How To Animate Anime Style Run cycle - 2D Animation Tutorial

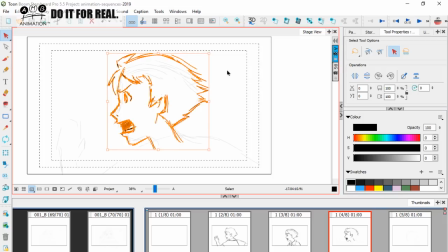that's going like that okay so now I know my proportions are intact I can just bring it down okay and you see as long as you understand the anatomy and the proportions you're all right and I'm notice how he's not going so up and down okay he's not going so up and down
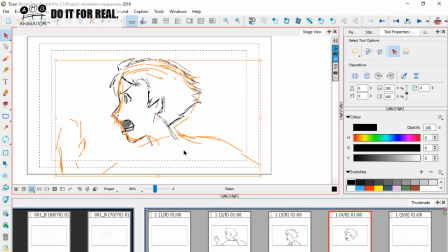a little bit big still. Let's go between hair and hair, yeah yeah that's a bit better, okay right. So of course as I'm doing this live and just making a study of it I'm not gonna not gonna
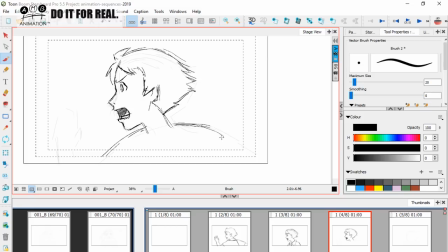really spend too much that long trying to perfect what I'm copying my drawing of it. The important thing when you do this is that you understand more the the animation aspect of it, the shapes what's happening to the shapes and then we'll talk about the
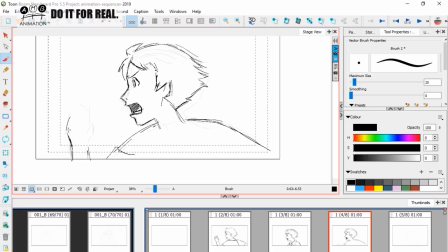poses and the transition in and out of the poses through orcs afterwards so we have got this hand which is basically these three fingers together like this and this one finger hair like that like this
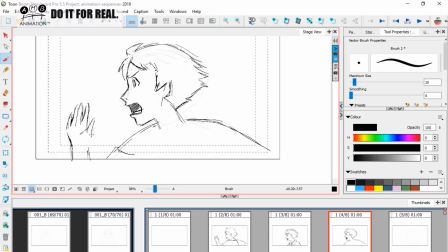and then this one is coming like that now that's not a very i have to say that that is not a very nice looking hand but that's unfortunately what I can see when I'm looking at it okay personally personally okay
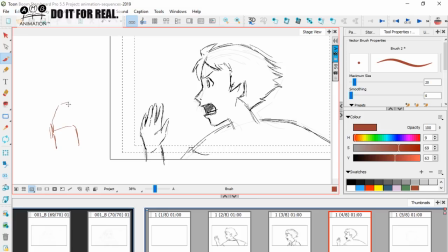I can't help myself I would have used these three positions here and this one here and crafted them together to make more kind of dynamic hand like this but never mind that's what we see it it uses
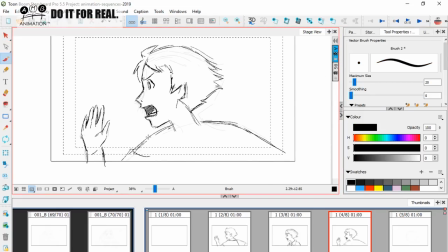a lot of there's not much smearing and whizzing going on here with lines going on here but there's a little bit in the hands and another reason I chose this animation is it's not relying on smears to fill in the gaps you know
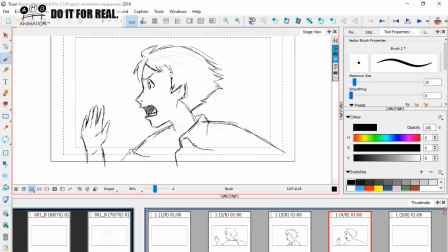which a lot of good anime doesn't do you know look at the way the collar changes shape here i love that so this rises in like this and the collar changes shape to really show the emphasize uh the
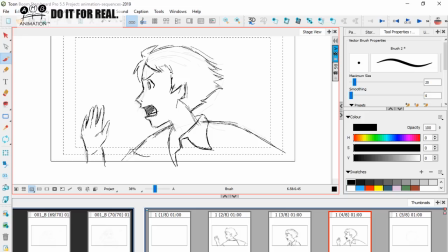opening up of that collar there like that so this is makes the this stuff makes the run a very very convincing from a drawing standpoint okay it's gonna come there like that and then we're gonna have some grease through
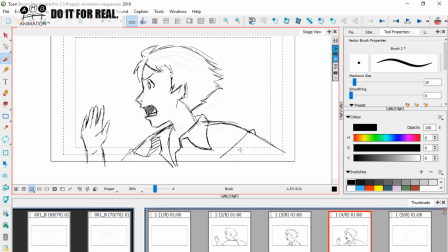hair like this and another one and then we're going to just finish that hair like that so you see so at the moment you see just with these poses there's not so much up and down of the head as we think there would be but look how dynamic it is very very dynamic
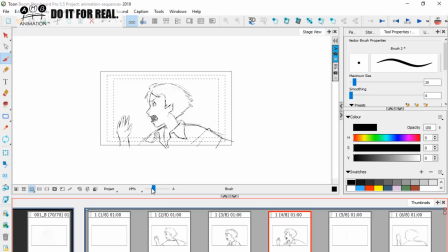it's all in those big changes love it absolutely love it let's move on to the next one